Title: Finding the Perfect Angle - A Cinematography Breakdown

All right, hello everyone. Welcome back for another breakdown and for the past couple episodes we've been looking at things that have been slightly, what's the word, more conservative, a little bit more in line with what most cinematographers do, not really at the tip of the spear. Today we're going to be looking at a beautiful ad and this really is high level work.
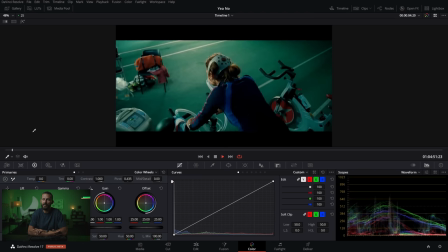I don't know who shot it. Somebody put it in the comment section wanting me to check it out. this is Mercedes Benz and it's in the long run and it's one of those ads
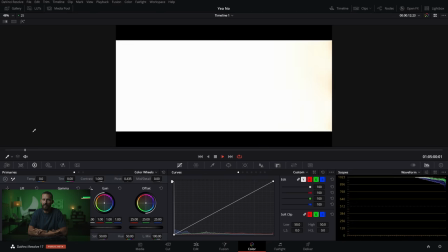that has very little to do with the car just beautiful looking images and a nice little story and then they flash the car here and
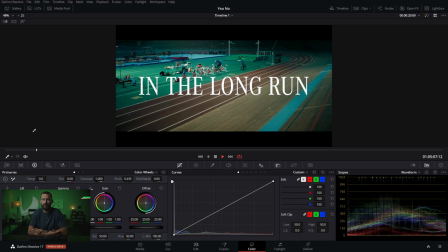there and it's branded content I don't know who did it but it's very very well done and not well done you know just from obviously the
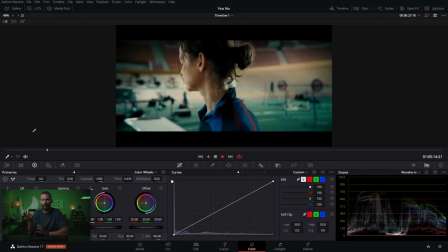direction and the art direction and the production design and the whole thing is a great looking ad or great looking film I should say,
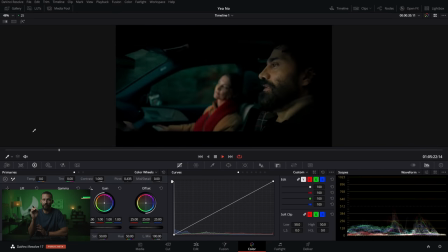but some really, really smart choices from the cinematographer and the director here on how to take advantage of the space that they have.
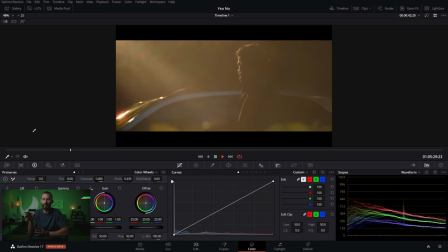So that is what we are going to be looking at today. You can have a great space, but if you don't take advantage of it, it's worthless and it gets you nothing.
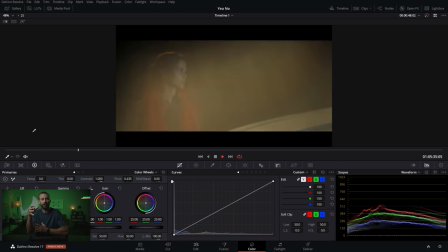But if you do take advantage of it, you can add so much complexity to the shots.
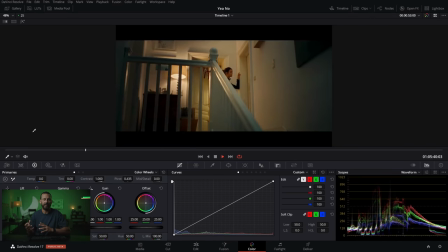And the more complex the shots get, not in the trickery that you use, but in the things that you can throw inside of the frame,
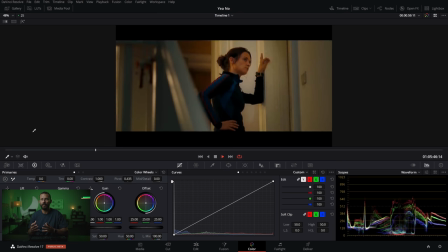the more developed it's going to feel, the more rich the images become and the more nuanced it becomes.
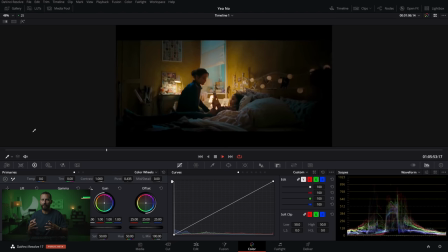And people don't even pick up on it, but they feel that in the actual frames. They feel that in the shot. And it all comes together and feels much more polished.
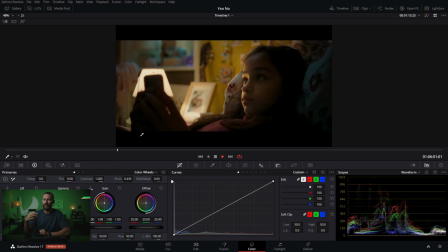So this is the scene or the room setup that we're going to be talking about. They come back to this. It's one of those five minute long ads.
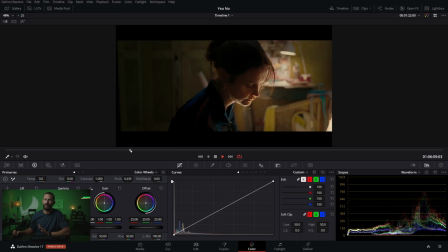But they come back to it a few different times. So we are going to look at this in depth. I'm not going to do the whole thing, but you can check it out.
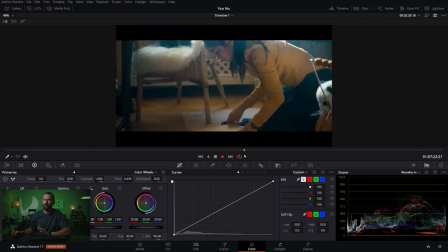Mercedes-Benz in the long run, right? It's basically the story of this girl. She's in this room. she's going to go out there and, you know, say congratulations to her mom or whatever she is when she wins these things.
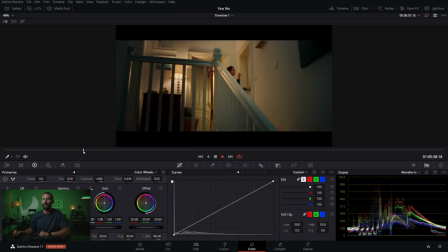So, let's get into it first so we can see the room itself. And if we go full screen, what does that get us?
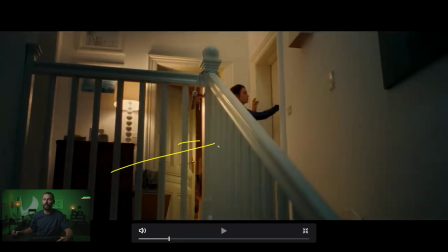Yes, please. Okay. So, first up, we haven't even gotten in the room and we are in this white wall hallway. White wall, hallways, white wall, anything in an interior space at night when you're trying to create this mood like this ad is, this is a hard thing to do. are like, where do you bring the light?
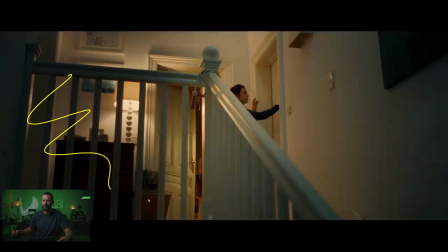How are you going to light this thing? Of course, we're going to have our practicals on. We're going to mix dark on the sides with the practical light coming down this way. But just the framing alone, okay? We've already got things that we are pushing past to obscure. We don't want to just say, plonk, here's our lady. Let's make it really easy on the audience. You don't want to do that. You want to create as much depth as you can.
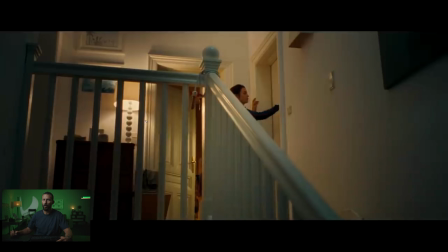So again, using the balustrade, camera moving left to right, opening up that back room to just, again, not to flatten things off, and then balancing whatever our prac is here with this overhead light where most of the ambient is coming from. And this is probably, I mean, I don't know. I've never seen this location.
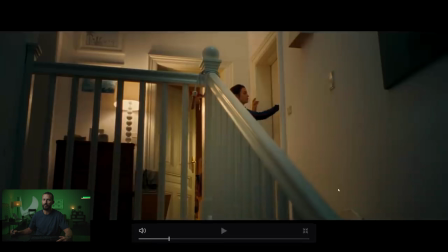But I would imagine this is like wall busters up here with like a light matte situation going on just to keep it contained from not going everywhere, like over all of these walls, just pointing straight down to create a little bit of mood. So then as we come here, this is a nice little editing trick here.
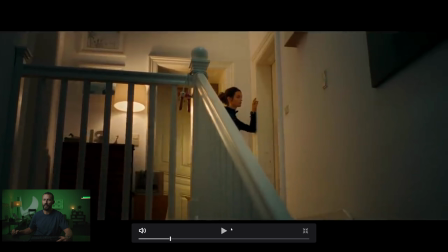Because there's not a whole lot of option in this room, we go from this wide shot to cutting straight down the line, but we throw a shot in between that has nothing to do with it,
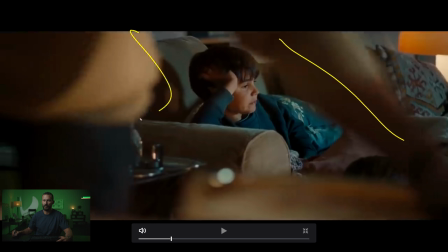so you don't feel the straight down the line like this shot. This is sort of a nothing shot, still lots of layers and lots of lines and the light coming from the right side.
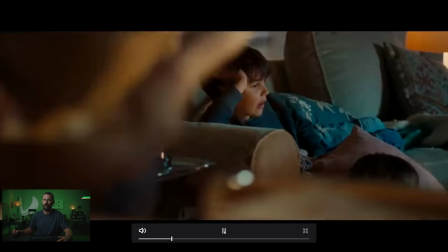You can tell whoever shot this is very, very good at their job. So, but that shot is in between because now we cut straight down the line to a static shot, right?
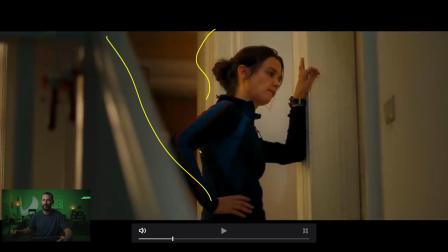This is very difficult to get any shape in this thing. You can see the cinematographer trying their best. Like, can we do something? Can we throw something in the foreground? Do we shoot along this line? You know, you don't want her knocking on the door and then stepping back, right? She's got to knock and stay there. Then we're going to use this room over here, add a little bit of room tone just to create depth.
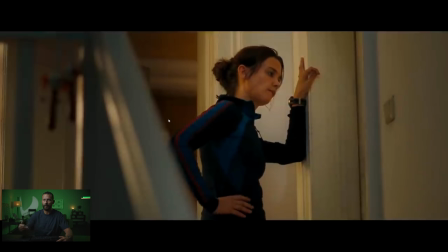It's not going to be a black hole of nothing, just layering every single image. And if you watch this whole thing, you'll notice it's in almost every shot. There are all of these elements, which is what takes a long time to do. and it's hard, and you have to plan for it, and it's not easy.
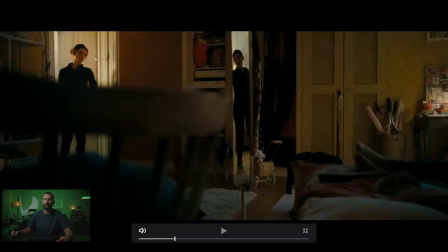So, this is really where the skills are shown off, even in something as simple as that little scene there. Now, this, again, look at the frame, right? Lots and lots of stuff inside of the frame, balancing out that room with that little tiny edge light on her.
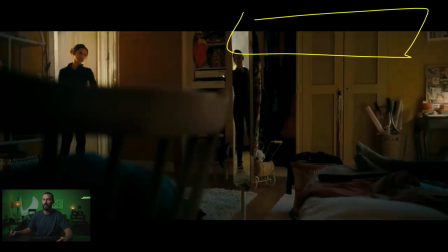Now, the terrible part of this shot is going to be the in-between, because we've got to get over to this window, which we're about to see in a second, but it's going to get really flat and really boring inside of this part of the walk. and let's see what they do to get around that. So we've got a little edge there, that's nice. We've got this mirror, which again, you angle to create depth, right?
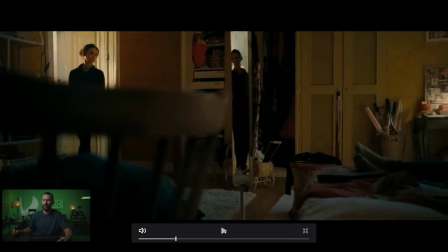It looks like it's in the foreground here, just using it perfectly to create depth. And we're about to, oh, we cut out.
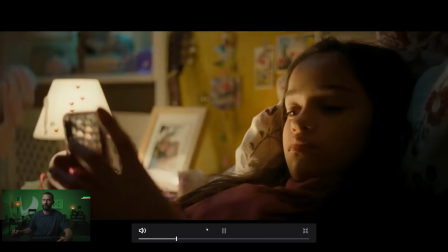We cut from our boringness, right? She goes, enters the room, yep, free, cut to close up, little push in, and back when she sits down, right?
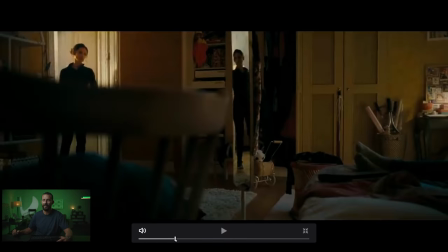Cut out the walking. Nobody wants to see this part. Number one, because it's boring, just a person walking, but also because this is going to be the part of the room that is not very well lit because we're lighting from out the window. And then once we get over here, we're lighting from our practicals, okay?
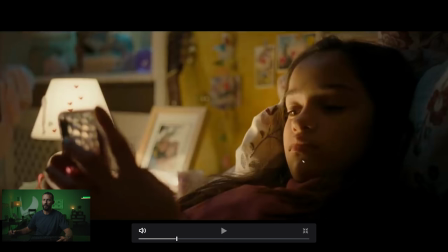So, cut that little part out in a bit, go to close-up, and we'll already see where we're going with this. We got a little bit of window, which is going to be important later. And the geography of this room is perfect for the scenes, perfect for the lighting that they chose, okay?
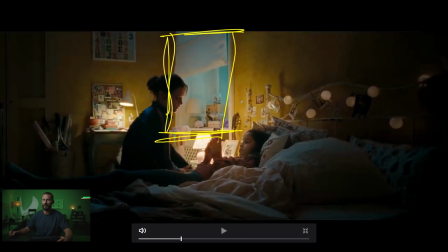So, this little window is going to be key. Its placement, its relationship to the bed is going to be key. This is like the perfect setup for what we want to do. We want the window on the far side of the bed. If our lady is going to sit here and they're going to have this back and forth conversation,
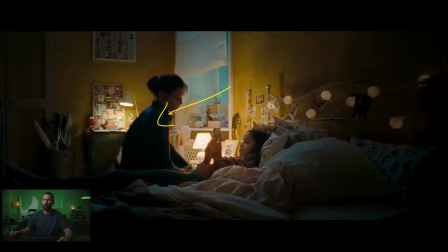we want the window over here because we're going to bring in our moonlight from there or our ambient light, and then we're going to use the practicals on the far side. See how there's no lights on this side of the room? nothing, because we want that darkened down, right? We want dark to camera, and then we're going to use this prac glow here.
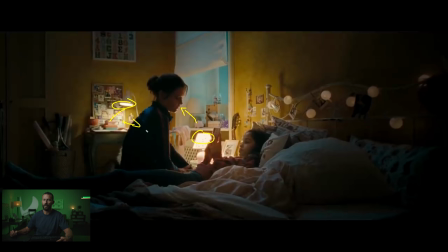We're going to use this to, again, contrast between the back of her and the background. We're going to use that prac, and we're going to use this one to then fake our key light, because it's harsh here, yes, but we don't really care about it being harsh here, because you can barely see their faces, right?
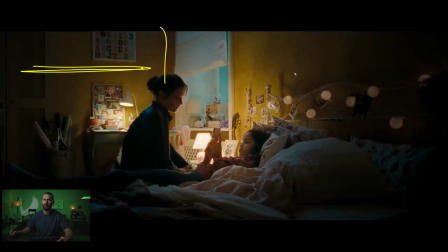We're far enough away. We're going for the whole mood. But look, L of the room, create depth, not white walls, definitely not white walls. And then just that little tiny bit of ambient, this blue light. See this little blue light that is up here pushing this way?
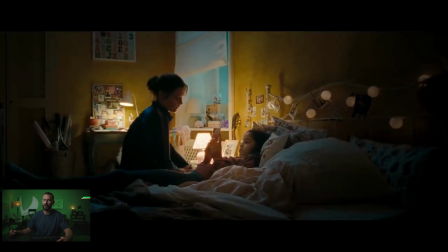This, this shoulder, like you'd probably think, oh, this moonlight is coming from the window, right? Pushing this way. Well, then how does it end up on the back of her shoulder. It's up here, skirted off from everywhere else, and just pushing light towards the camera ever so softly, and that's what gets you this nice little tone here.
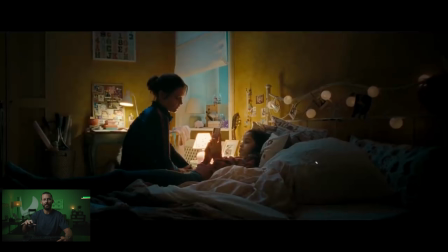And this is one of those scenes where if you were going to play with the ISO, if you put somebody that rides the ISO to determine how much light is hitting the sensor, if you want a cleaner image, you're gonna really lower the ISO here. So you can, if you want, in the grade you can dig out these shadows so much more, rather than shooting this at, you know, if you shoot at 1600 ISO, So,
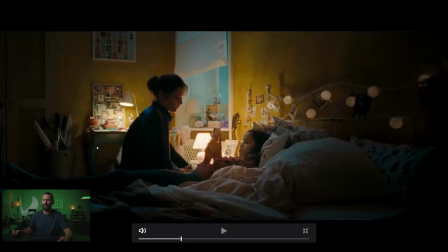it's going to be hard to pull out the levels from the shadow like that. If we switch the pen back. Okay, so, this is the perfect setup of the talent. She can't, you know, we can't have her sitting on this side of the bed and make this work.
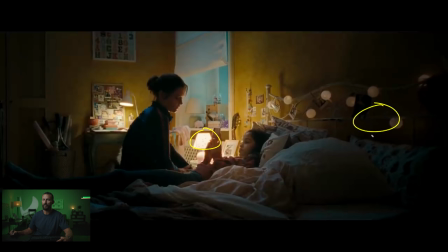Because then you would have just a practical on. She would be all dark because she's sitting over here looking at the kid. It just, if you plan ahead and you think, okay, I need the two singles as well. How are we going to make this look halfway decent? It only works if they stand there, where they are, and you've got the window behind them, which is selling the moonlight.
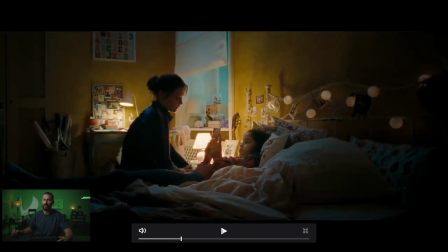And then we're using the practicals as our fakes, because as you see, when we come in for the singles, nice little push in here across the bed.
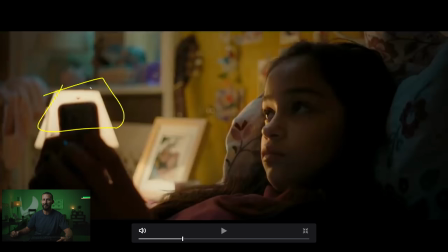Now, we've got our practical dimmed way down, and we're wrapping it around, right? You can feel the quality of light change, and you can see the blueness in the pillow over here. we're just wrapping that light around.